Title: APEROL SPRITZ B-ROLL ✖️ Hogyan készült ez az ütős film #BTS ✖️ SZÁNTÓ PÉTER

Sziasztok! Hogy tetszett a videó? Ma egy Aperol forgatására viszlek el, és megmutatom BTS vlog style-ba, hogy hogyan találtam ki, miként csináltam, meg rengeteg trickshot lesz benne, slidert használok, a fénynek rengeteg szerepe van, színes fényekkel, probe lenszel, úgyhogy egy izgalmas videónak nézünk Elibe. Milyen szép magyar szó, hát szép a magyar nyelv. Kezdjük is a szettel, de előtte intro. Megmutatom nektek, hogy hogy készült el a setup. Hát nagyon izgalmas.
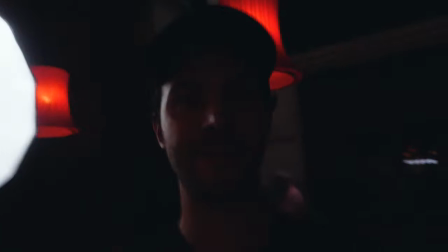(1:21)
Van itt fent egy 120 centi átmérőjű softboxunk, így jól most meg is világítom magamat, amin a Saucony X60-as van, és a Nice Photo-nak van a softboxa rajta.
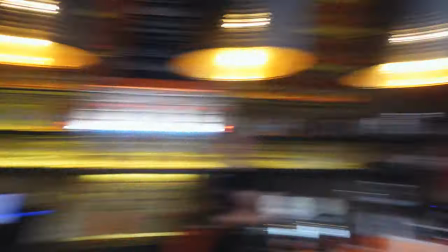(1:33)
Ezt egy picit lefelé irányítom, hogyha megnézzük.
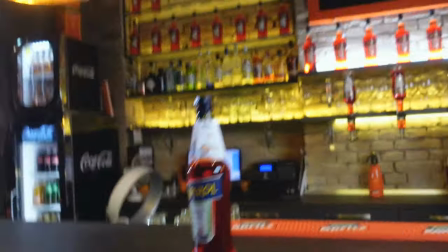(1:36)
Ez így egy nagyon jó hatást ad a bárnak, de hogyha megnézitek az üveget, akkor hogy itt legyen egy kis fény,
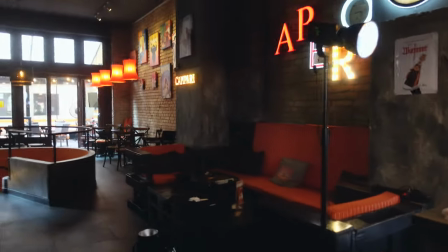(1:44)
onnan adok a V-Light Ninja-val egy kis fényt, amúgy ez az egész 1%-on van fent,
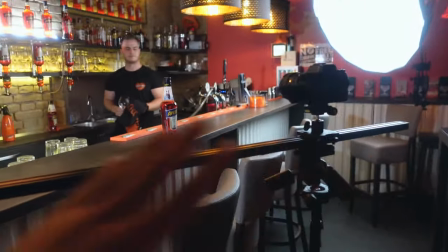(1:54)
és az első shot, amit meg fog mutatni, a sliderrel vesszük fel, ahogy látjátok, annyi lesz, hogy a bartender törölgeti az üveget,
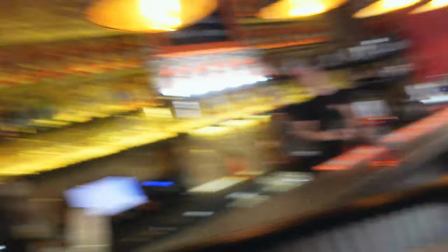(2:02)
és a slidernek köszönhetően egy nagyon sima, egyenletes mozgás lesz, és ahogy húzni fogom, elé fogok rakni egy aperolt, hogy egy foregroundot, ez is egy nagyon jó tud lenni, hogy legyen ott egy valami, ami takar, mint hogyha itt én most eltakarom magam, és még egy trükk van, hogyha oda néztek fent az aperolok,
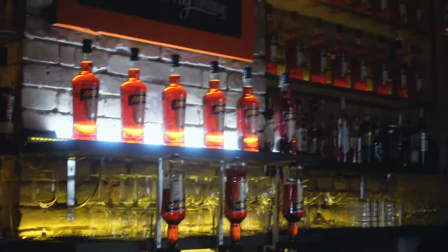(2:26)
amúgy nem azok szoktak ott lenni, de oda beraktunk a Digital Photo-nak, a Chameleon-nak a 120 centis softboxát, úgyhogy ott még egy softbox, RGB Tube Light, amúgy ezekről is készült csomó ilyen technikai bemutató videón, úgyhogy ez a setup, na jöjjön az első snit. Megnézem, hogy így milyen.
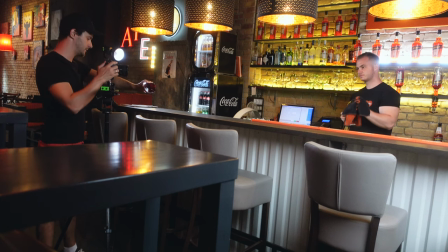(2:50)
Ez nagyon jó lesz.
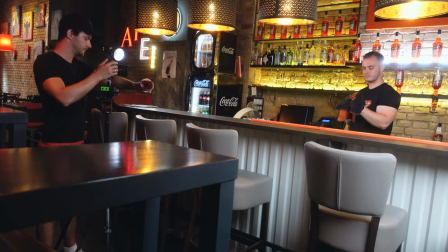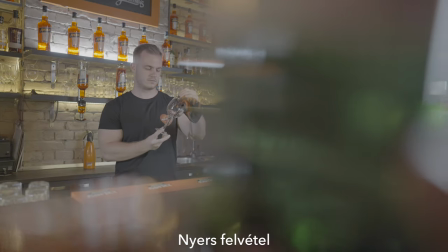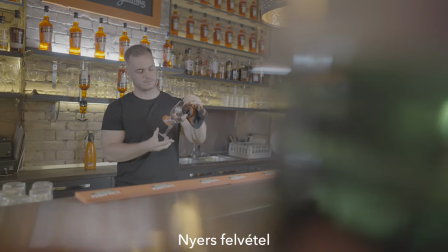Nagyon fontos tudnunk azt, hogy milyen fényt szeretnénk használni, milyen szögből, mi az a hatás, amit el szeretnénk érni. Ha tudjuk például, hogy a főfényünk így jobbról jön, akkor mindig hagyjuk ott. Tehát ne csináljuk azt, hogy amikor elmegyünk egyik szetről a másikra, vagy egyik beállításról a másikra, akkor mondjuk új, itt nem fér el jobb oldalt, oda rakjuk balra, ugyanúgy megvilágítja. Nem szabad, nem jó. Természetesen ez nem azt jelenti, hogy nem lehet mozgatni a fényeket egy kicsit, hogy a legjobb szöget kapjuk, de tudjuk azt, hogy az összhatása, hogy össze fog állni a mi filmünk, ott melyik lesz az, ahonnan mondjuk egy főfény jön, honnan jön egy kiegészítő úgynevezett accent light, vagy mondjuk a színeket honnan használjuk, és következő snit erre nagyon jó példa. Most megyünk át a következő sátra, ami az, hogy a pohárhoz közelítek, viszont volt egy probléma,
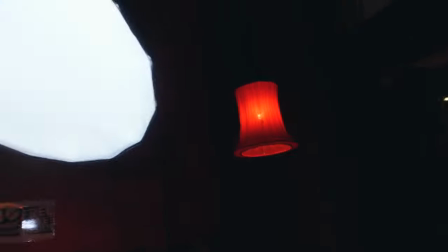(4:02)
átalakítottam, hogy hogy van a softboxunk, sokkal feljebb raktam, mert a pohárban
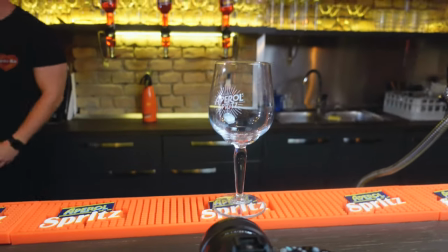(4:12)
tükröződik. Most persze itt nem tudom, ezen nem látszik, de az enyémen egy nagyon csúnya tükröződés volt itt a A7S3-on, úgyhogy ezzel játszottunk, és most ezt kézből veszem fel. Az lesz, hogy a bartender lerakja, én pedig így formálom egyet, és majd nyilván utólag stabilizálunk.
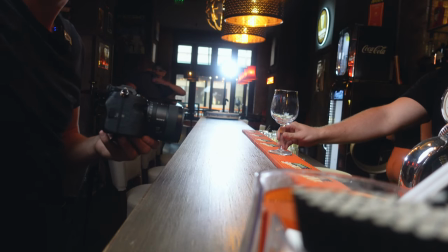(4:33)
Jó? Mehet.
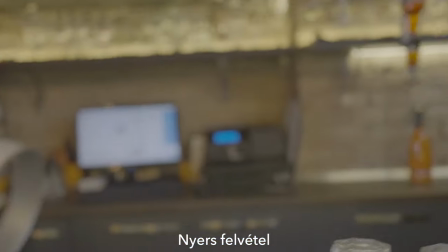Ismered Austin Paul-t?